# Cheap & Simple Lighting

Okay, I'm at Walmart and I need some electrical tape. Don't ever buy cheap electrical tape. There's Super 33 Plus. The job I used to have, I did custom audio video installs like home theater system. My supervisor said, don't ever buy anything other than Super 33 Plus. We are. Yeah. But I have a bigger belly. I can.
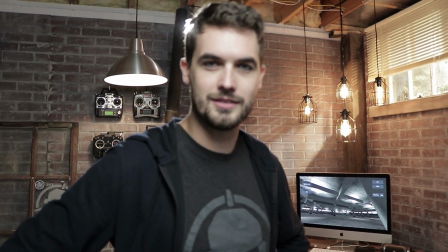42s
This is what a day in the work office looks like. I'm gonna come into frame.
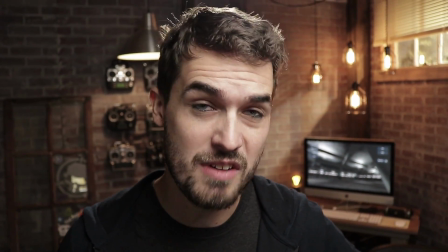48s
Okay. Wait, let me get focused first. I want to buy this person. No, what do you want to dog? This is Zurich.
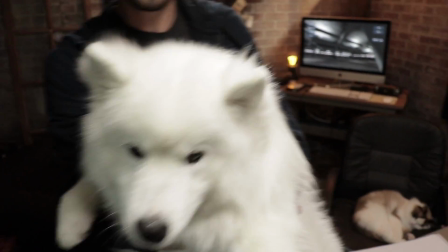55s
He's the new Rotor Riot pilot. I'm wondering, who's the next Rotor Riot pilot? It's a dog. Get over it.
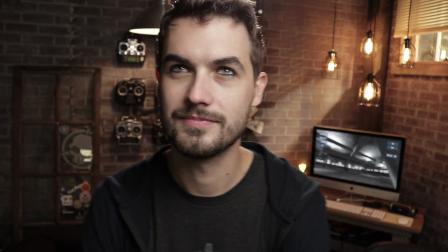63s
I want to show the lighting setup in here because I'm really happy with it.
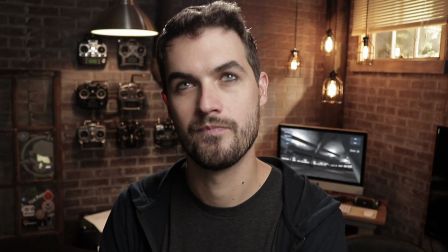68s
Mm-hmm. But I need you to stay there. Okay. I have, so right now the audience can look in the lens, so the audience can see how it looks.
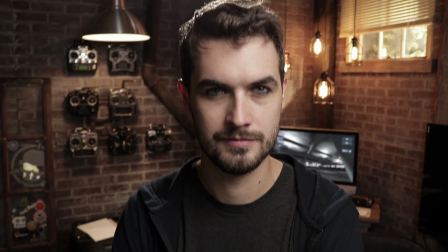77s
See, looks great.
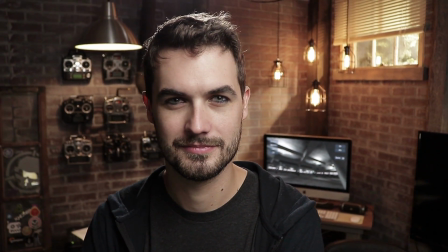78s
So little thought behind what I did here is I like a very, very broad, soft look for the key lighting,
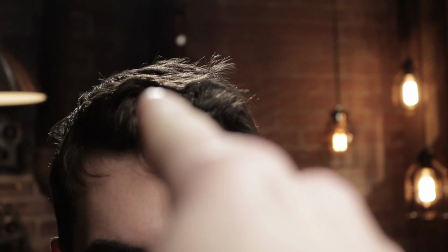86s
and I always like a good edge, like there, because I like to separate the subject from the background.
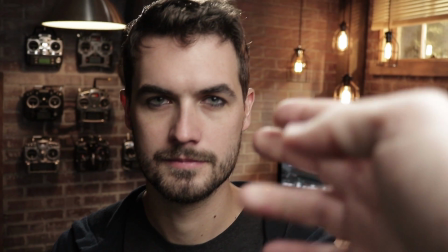92s
I like to have my aperture open so we have a bit of depth of field, so it's a little blurrier back here and sharper here.
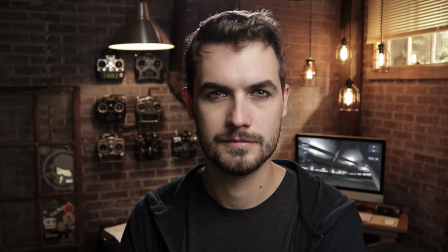100s
Then I put a lot into my set lighting, which that's pretty much all the lights you see in the background there.
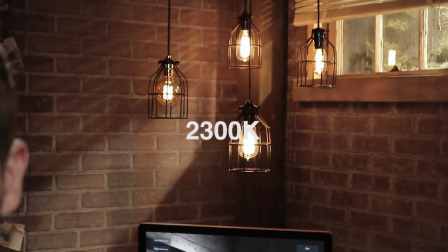106s
So you got this light here, which is just a down light. We got these little old-timey lights, and we have this light.
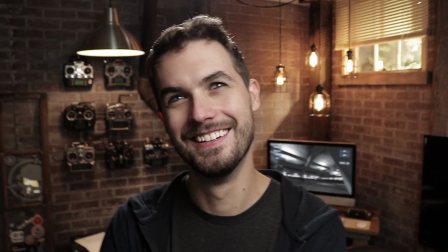115s
And most of the stuff is, the fixtures are from IKEA. I do all this stuff super on the cheap, so I'm gonna back up here.
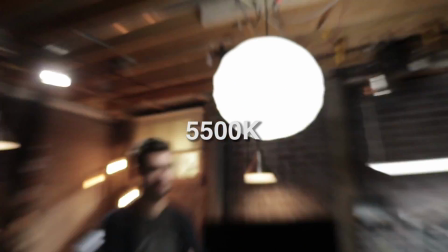121s
Drew, you stay there. So you can see that is a China ball, literally purchased from IKEA.
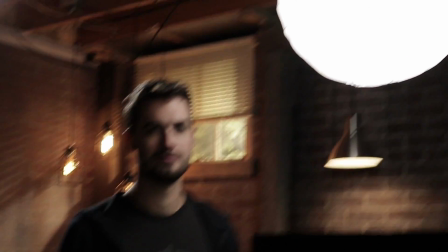129s
A China balls cost about $5, and the bulbs in it are just
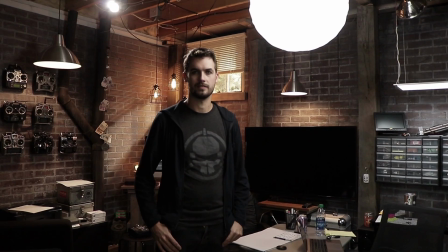136s
5,500 K bulbs. Kelvin. Yeah. Temperature.
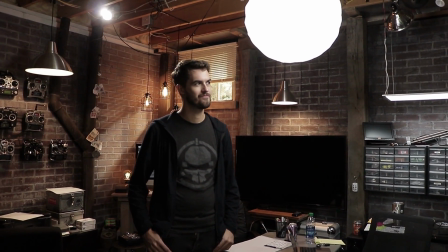141s
And they're just bought at the hardware store. You can typically find them. They're called daylight balanced.
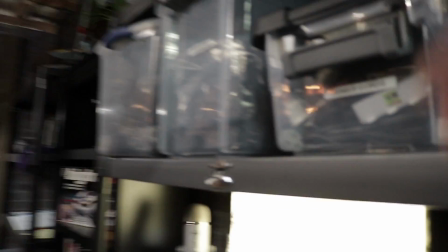145s
And I got a little fixture where you can put, hold on, I have one of these in it,
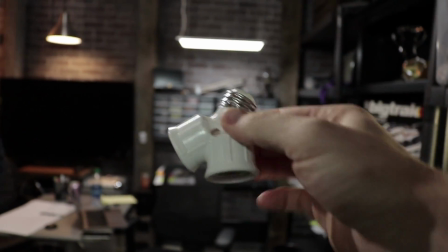150s
which allows you to take two bulbs and put them together.
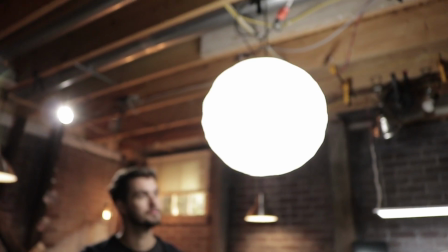155s
So I got 200 watt equivalent bulbs. So there's like 200 watt daylight equivalent LED bulbs in there.
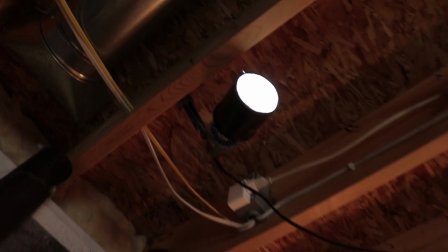162s
This up here is a daylight balanced spotlight with a work light fixture. And then that's a piece of PVC pipe that is called a snoot.
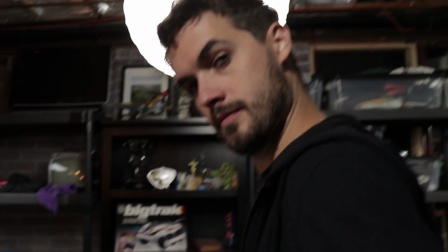173s
And this snoot allows you to direct the light, so it's a very narrow focus as to where it hits.
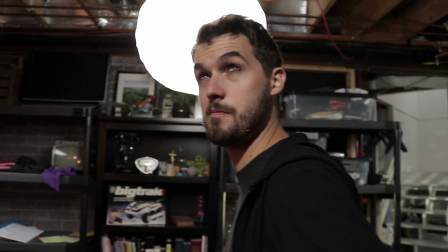180s
That's the edge light, right? Yeah, yes. So look back towards where the camera would be.
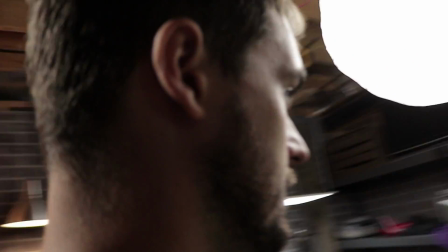184s
So from back here, it just looks like it's heavy front light, but when you swing around to this side, see how that edge gives you a nice little edge.
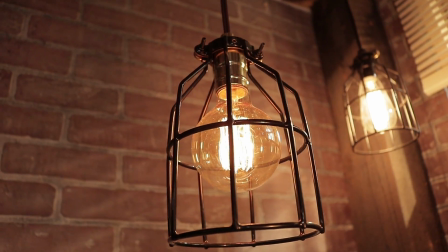192s
So these are the old-timey lights. Now, if you buy these at like a designer store, like these cages and that, like it's really expensive.
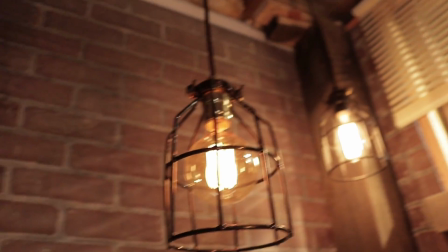199s
But I buy this stuff at the hardware store because it's much cheaper.
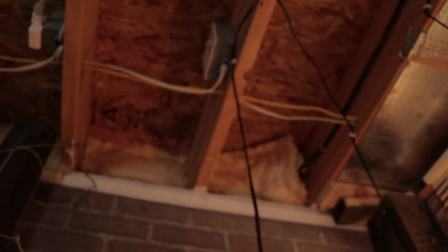203s
These are just like little fixtures with a cord, and they're super cheap.
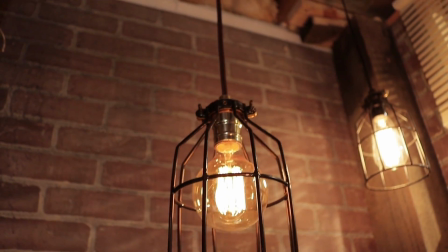210s
They're like, I don't even know, $4 or maybe $3.
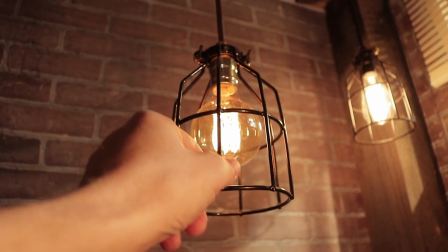213s
And then the cages are like actual protection cages at the hardware store, and those are another, I don't know, $5 or something.
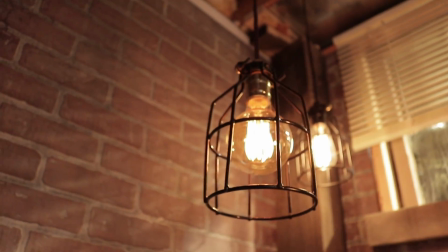221s
But if you buy the designer ones, everything costs like $30 per fixture.
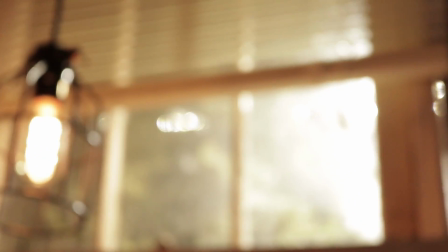225s
And then over here, it looks like outside. Doesn't it look like outside, Drew?
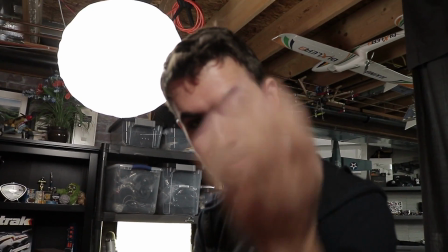232s
That's not outside? Nope, that's not outside. What? Yeah. So let's go on the other side and take a look.
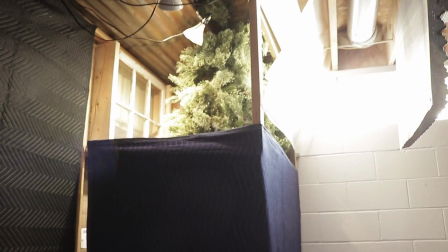239s
So I actually built this out over here, and I have to, it's kind of ridiculous.
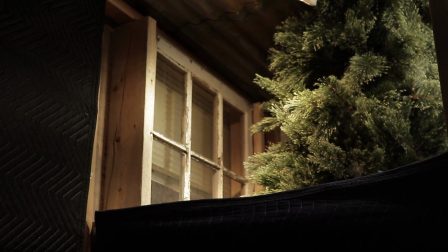245s
It is. So I got a Christmas tree up there. I cut a window in and went and bought an old window, and I have a couple spotlights up there.
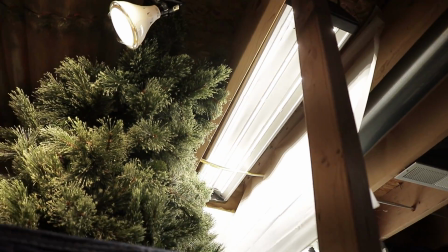254s
And then there's this bright light right here. That's a big LED shop light that hits a big diffusion panel there.